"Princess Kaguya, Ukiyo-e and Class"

Multiple different prints being held in multiple galleries and private collections, being sold for as high as $471,000 just last year. All at once, all just as authentic as each other, and all from an art form that was also used to make porn.
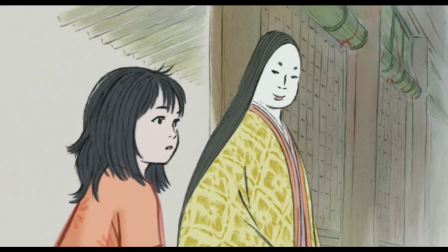21:02 How cool is that? So how does this relate to the movie? Well, it fits the theme kind of perfectly doesn't it?
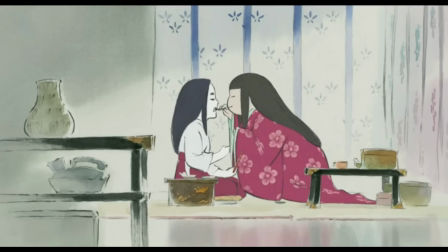21:09 The film is about the joy that can be found in a simple working-class life, and how the traditions and roles of the upper class can stifle and remove a person's, particularly a woman's,
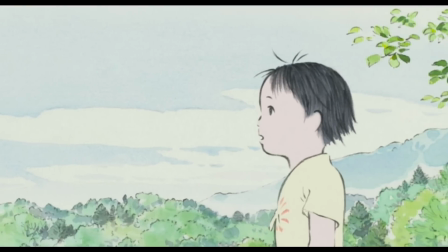21:18 humanity. So it seems to me that it appearing in an art style that existed primarily to be sold to the working class is only fitting.
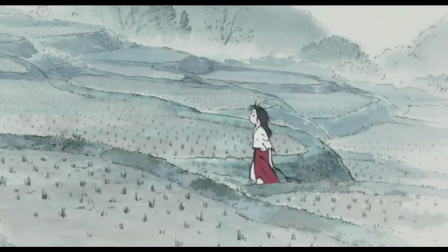21:26 The movie is a work of beautiful art made to speak to those of us who have ever felt oppressed by the ruling class, and this is highlighted through the visuals. Now this is obviously a bit of a nerdy over-reading of this. I mean most people watching this film probably won't be familiar with the historical context of the art style and how that can be seen to heighten the message. You shouldn't have to do homework to get meaning out of a movie, you know? And you absolutely don't. I mean, that's why I talked about the themes of it before I even mentioned the art style. But I do think that if you're willing to go looking into it, then it does add to the experience once you know it, and is fascinating and beautiful to learn about in its own right. Ukiyo means floating world, and ukiyo-e pictures of the floating world. Life in that time period was dominated by a certain kind of hedonism. People were living to the fullest. Life was short and they were trying to make the most of it. This is what Kaguya is not permitted to do. She came to Earth to really live, and the tragedy of it is is that it's taken away from her. In the floating world she's shown a way to fly, and then gets rooted firmly to the ground.
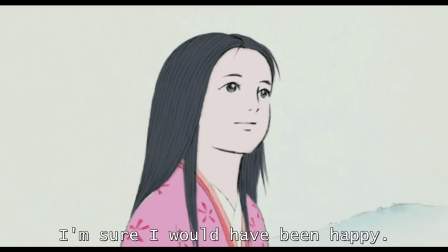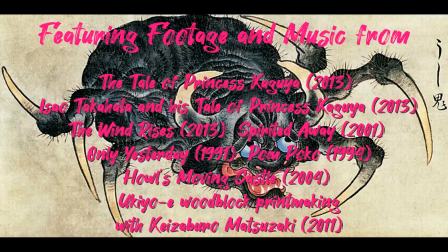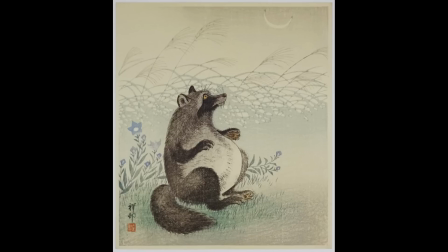22:54 I would like to give an extra special thanks to my Ghost of Frankenstein patron William Gray, my Son of Frankenstein patrons Chris Harper and Fan LaMothra, and my Bride of Frankenstein patrons whose names are appearing on screen right now.
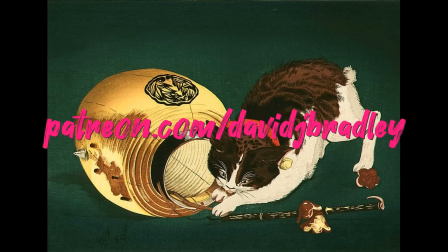23:05 If you'd like to join these wonderful people in supporting me then head over to patreon.com slash David J Bradley or click on the link in the end card.
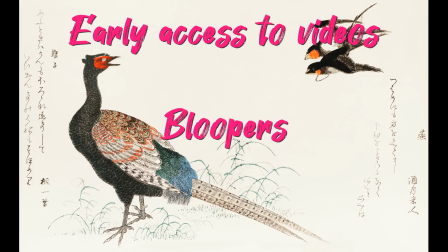23:12 You'll get to see the videos early, get to see some bloopers from the videos, and get access to my Discord server.
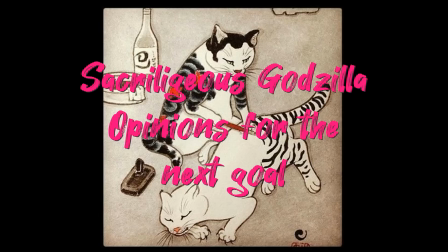23:17 Plus once we hit my next goal on there, then I'm going to make a video defending the 1998 Roland Emmerich Godzilla, and you know you want to see how I will manage to do that.
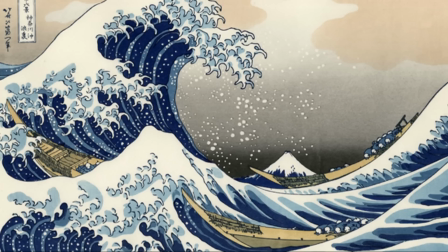23:26 But if not, then you could still like the video, subscribe, or watch one of the videos that I'm linking here.